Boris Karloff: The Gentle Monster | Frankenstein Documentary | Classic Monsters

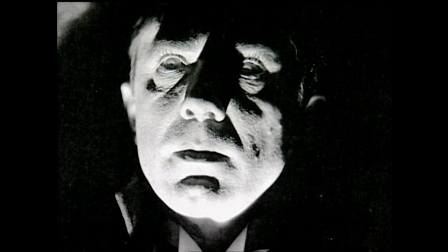[4:09]
Lugosi was unceremonially dumped from Frankenstein rather than stepping aside to make way for Karloff.
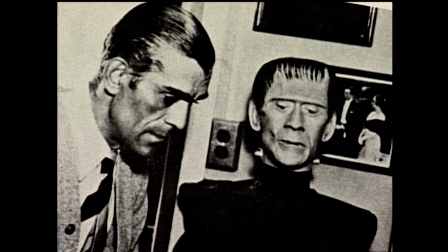[4:17]
Karloff always said, he's asked Whale, well, what do you want me to test for? And Whale said, a damned awful monster.
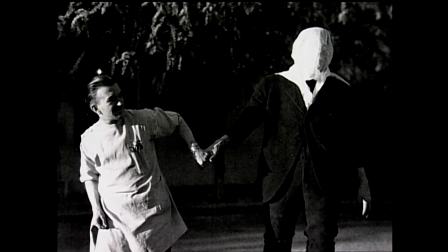[4:22]
And Karloff said his feelings were hurt because he was rather well-dressed and made up that day for a role in a gangster picture. And he said, I thought I looked rather saucy. James Whale saw the monster having a sort of bony skull-like face on top of a big body.
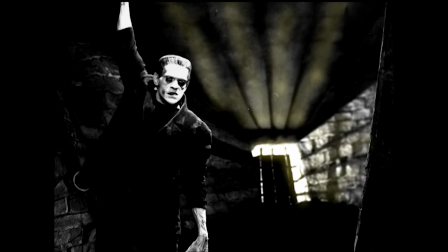[4:36]
The only thing that was missing was the large body, but of course that could be padded in a costume.
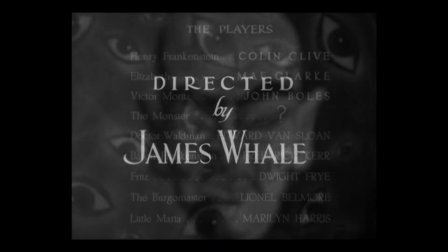[4:42]
And of course on the titles, he's a question mark. Karloff has no billing. It's like, who is the monster? Karloff's sense of menace was there just waiting to happen.
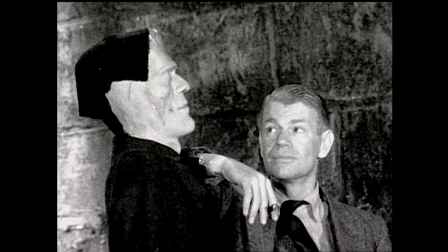[4:59]
combination of two Englishmen in Hollywood, and in the case of James Whale, clearly somebody who felt kind of committed to the outsider.
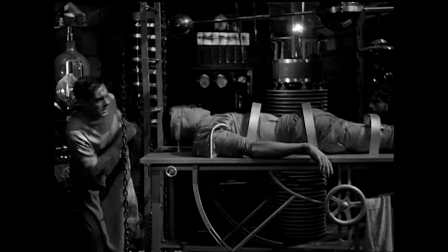[5:09]
It's one of those things that, you know, every so often everything falls together perfectly, and in the case of Frankenstein with Karloff as the monster, by gum it did.
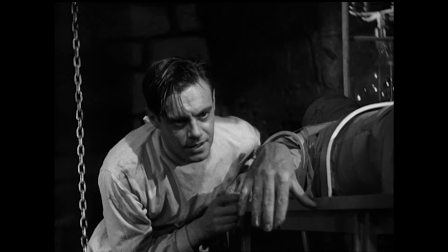I think it's one of the greatest performances in cinema. It's one of the most moving, wordless performances that we have. I think what's so touching about the creature in Frankenstein is it's a silent film performance in a sound movie.
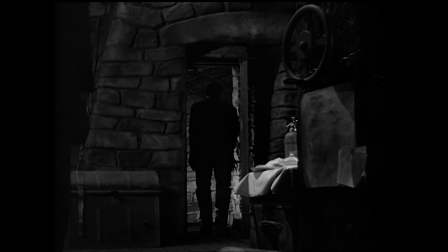[5:40]
He's doing all these wonderful pantomime gestures,
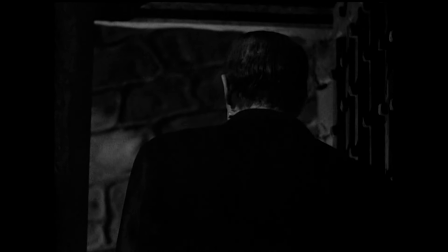[5:45]
and you feel incredibly sort of sympathetic towards him, as if he's a sort of recalcitrant child. It's not his fault. I mean, he didn't, you know, he didn't choose to have dysfunctional brain put into his cranium.
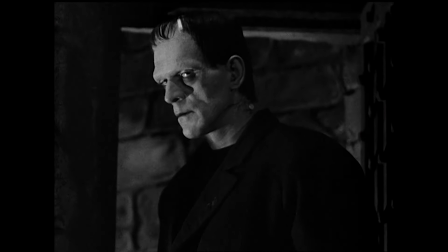[5:59]
That was Fritz's fault. Did I ask for this? It's not my fault. You know, why have you done this to me? Karloff was brilliant at why have you done this to me. The moment when we see him first in Frankenstein, of course, is one of those hugely great things.
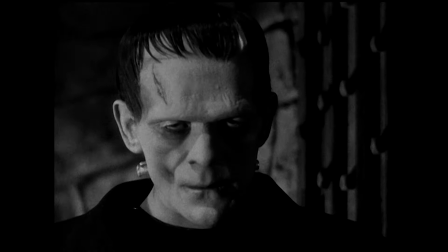[6:12]
Bam, bam, bam. His jump cuts into his face before Godard or Truffaut or New Wave. Even though it's wildly different makeup, he's still recognisably Karloff beneath it,
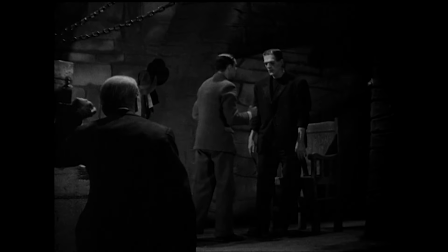[6:24]
and it gives him the ability to be very subtly expressive.
Sit down.
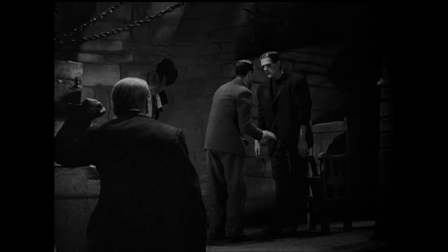[6:30] Sit down.
That really does fix him in that image. And it's a masterclass in acting, anyway. But it's also a masterclass in how Hollywood creates myths in the 20th century.
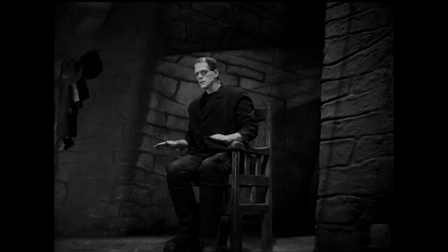[6:44]
Well, Karloff looks like the perfect Frankenstein monster. It's one of those classic matches of role, and in this case, obviously, makeup and commitment to the part.
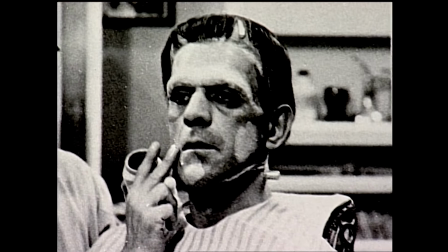[6:56]
But there's a sense in which old Karloff's squarish head was perfect for what Jack Pierce wanted to do with it.
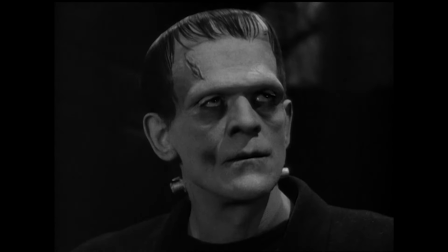[7:03]
And there's that wonderful scene where the monster reaches up to the light, and you can almost imagine watching that scene that Karloff is asking God to give him a soul.
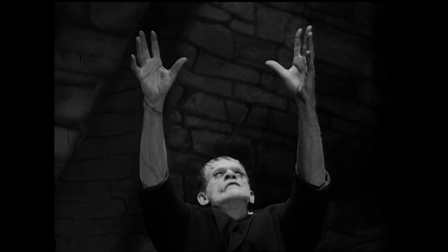[7:16] Take care, Frankenstein, take care.
Based on his performance, you almost believe that he's been given one. It's like this miracle happens in the film. I think that audiences, without necessarily articulating that, felt it.
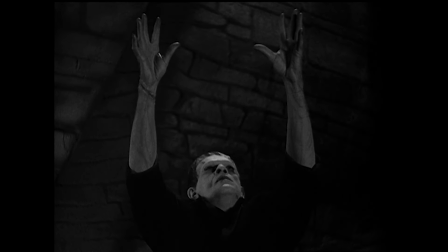[7:27]
People also tend to forget that the monster is terrified all the time. It's one of the great cinematic representations of fear and terror.
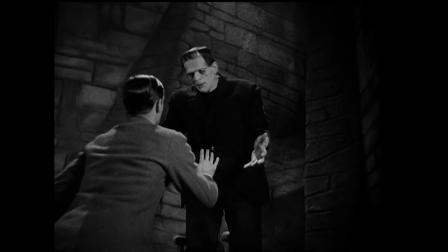[7:42] Sit down.
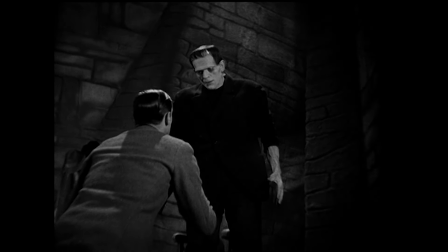[7:46] Go and sit down.
Karloff brought those memorable gestures,
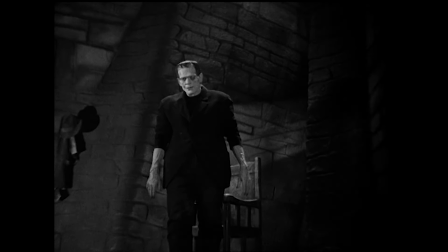[7:50]
the upside-down hand gesture of supplication and asking for some kind of understanding in this world. The humanity in those eyes behind those heavy lids. And the heavy lids, by the way, was also Karloff's addition to the makeup. He said, the monster looks too aware. I think this monster should be almost sleepwalking.